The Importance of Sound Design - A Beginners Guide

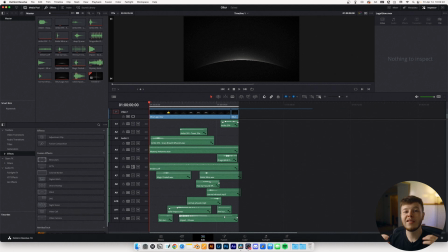(4:09)
From there, I want to build and sell movement and momentum. I have a lot of different sounds that I've layered and edited a bit for our initial in.
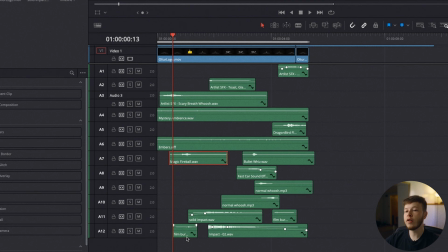(4:19)
I have two sound effects. I have a magic fireball, so a very deep and kind of scratchy sound, as well as a film burn, just to kind of help sell the movement of it coming in from behind you, coming in.
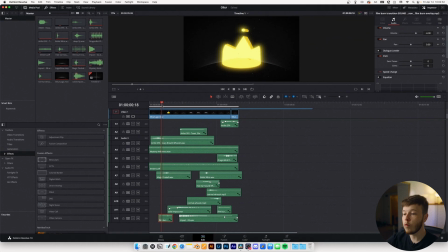(4:33)
So I want it to be fairly deep and I want it to have some weight, so that's where the fireball effect helps sell it. And then once the crown hits, I have layered three different sounds.
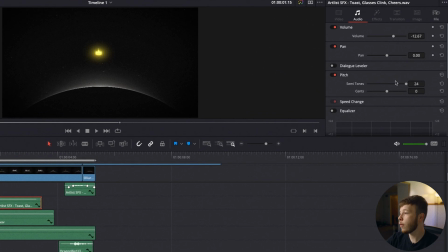(4:42)
I have a glass clinking sound that I changed the semitones on, and also adjusted the volume a bit.
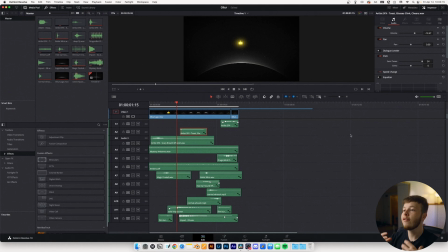(4:49)
I wanted to use this ding sound to help sell the effect that the crown is made of something else than just pixels. So here I went for kind of a metally heavy sound. where I also use 2
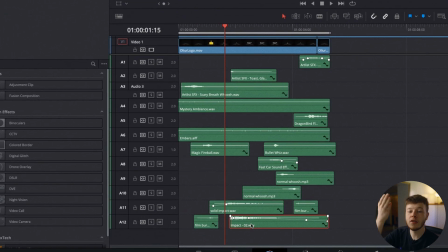(5:00)
impact sounds to help sell the effect that it's hitting and creating the eye out of it.
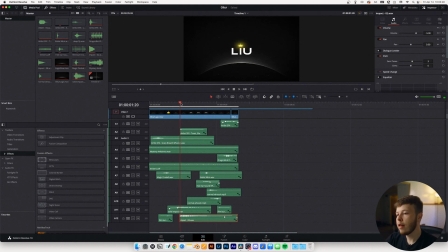(5:04)
Here we have 3 sound effects for 1 movement, and that's mainly just to create the depth and realism and weight. It's all up to your imagination and what feels right for this specific case, but for this project, I wanted to match the entire feel of it being out of space and very heavy and
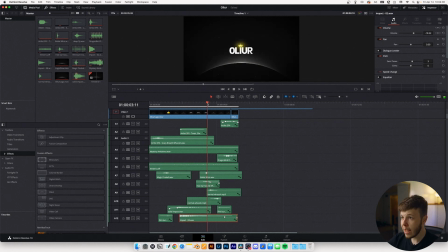(5:21)
breathy, if that's a word. For the text merging into the eye, I used 2 sound effects.
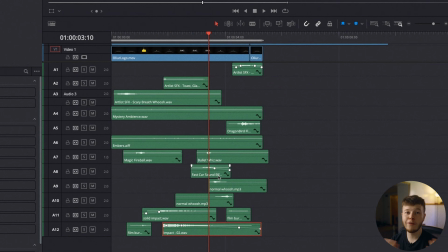(5:27)
I used a car passing sound, a really fast car passing sound, and a bullet flying by your ear.
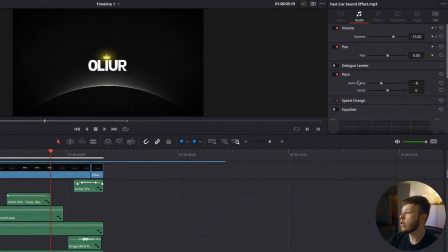(5:33)
So for the fast car, I decreased the semitones a bit just to make it sound a bit deeper. And again, with the bullet whiz, since it was very high pitched and fast,
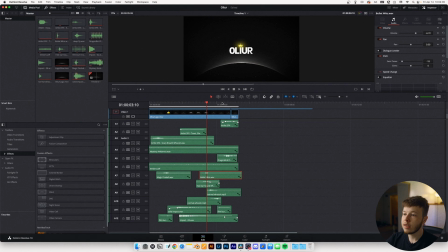(5:42)
I also decreased the semitones a whole bunch to create a really deep and airy sound.
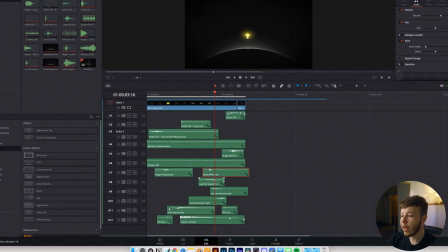(5:48)
One of my favorite parts of this was actually the double swoosh. I have 1 swoosh sound that I use for the up and down.
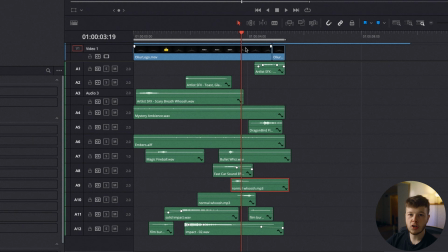(5:54)
For the down, I have the swoosh just playing normal, just decrease the semitones again to help create that airy feel. And then I duplicated that sound and reversed it to sell the up effect.
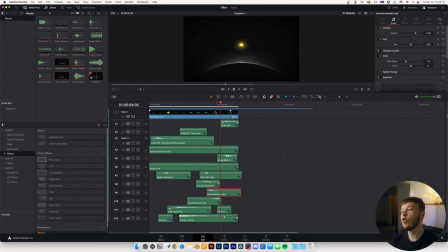(6:05)
The reason why I didn't just use the same swoosh sound or even just a different one is because it didn't feel bouncy enough.
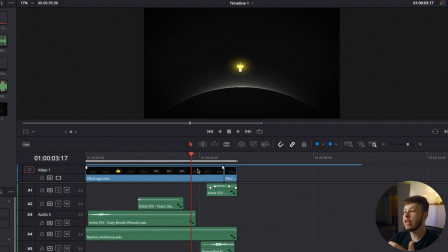(6:11)
The whole point of this animation that we see on screen is that it bounces up and shoots back up.
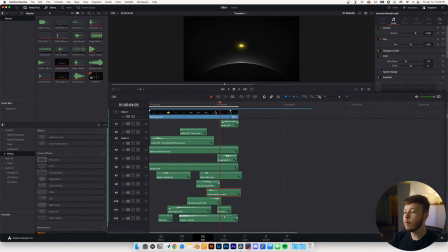(6:16)
So I wanted to create some audio bounce, if that makes sense. Reversed it, put it right next to each other, and then we get a which just sounds a lot cooler in my opinion.
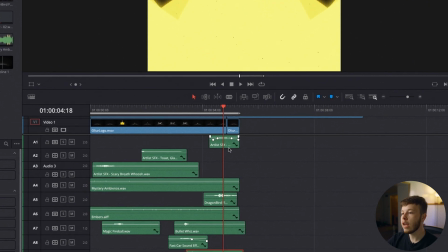(6:25)
At the very end, we have a swoosh. I layer 2 sounds. We have a flapping wing sound that just decreased the volume a bit just to really sell the impact and the emphasis and the weight. And then just another just spacey opener sound, whatever you can call it.
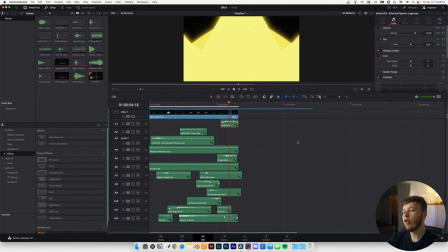(6:41)
For this specific project, I went for a lot of sounds that aren't necessarily what you'd imagine something sounding like, but you can use a lot of different sounds and combine them and edit them a little bit to fit your project.
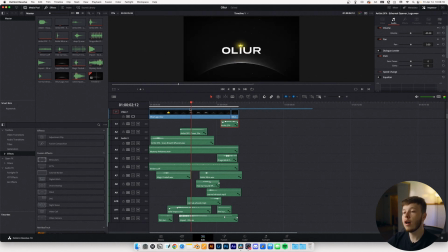(6:52)
That's how you end up with the best sound design if you customize it to fit your exact project. I'm no sound expert, but one trick that I picked up very quickly is layering and using a lot of different sounds to simulate a sound that you might have in your head. We have total creative liberty, so we might as well use it and make something fun. Sound design isn't easy, and it'll take a lot of time, and it can be very tedious to find all the right sounds and layering them and adjusting them to fit your exact project. But in the end, it'll end up improving your project tenfold. It's our job to deliver the best product to our clients. One way we can do that is by learning and using sound design, and I hope you learned something from this video. If not, I hope it was enjoyable enough for you to watch. But I'll see you guys or girls next week. Bye.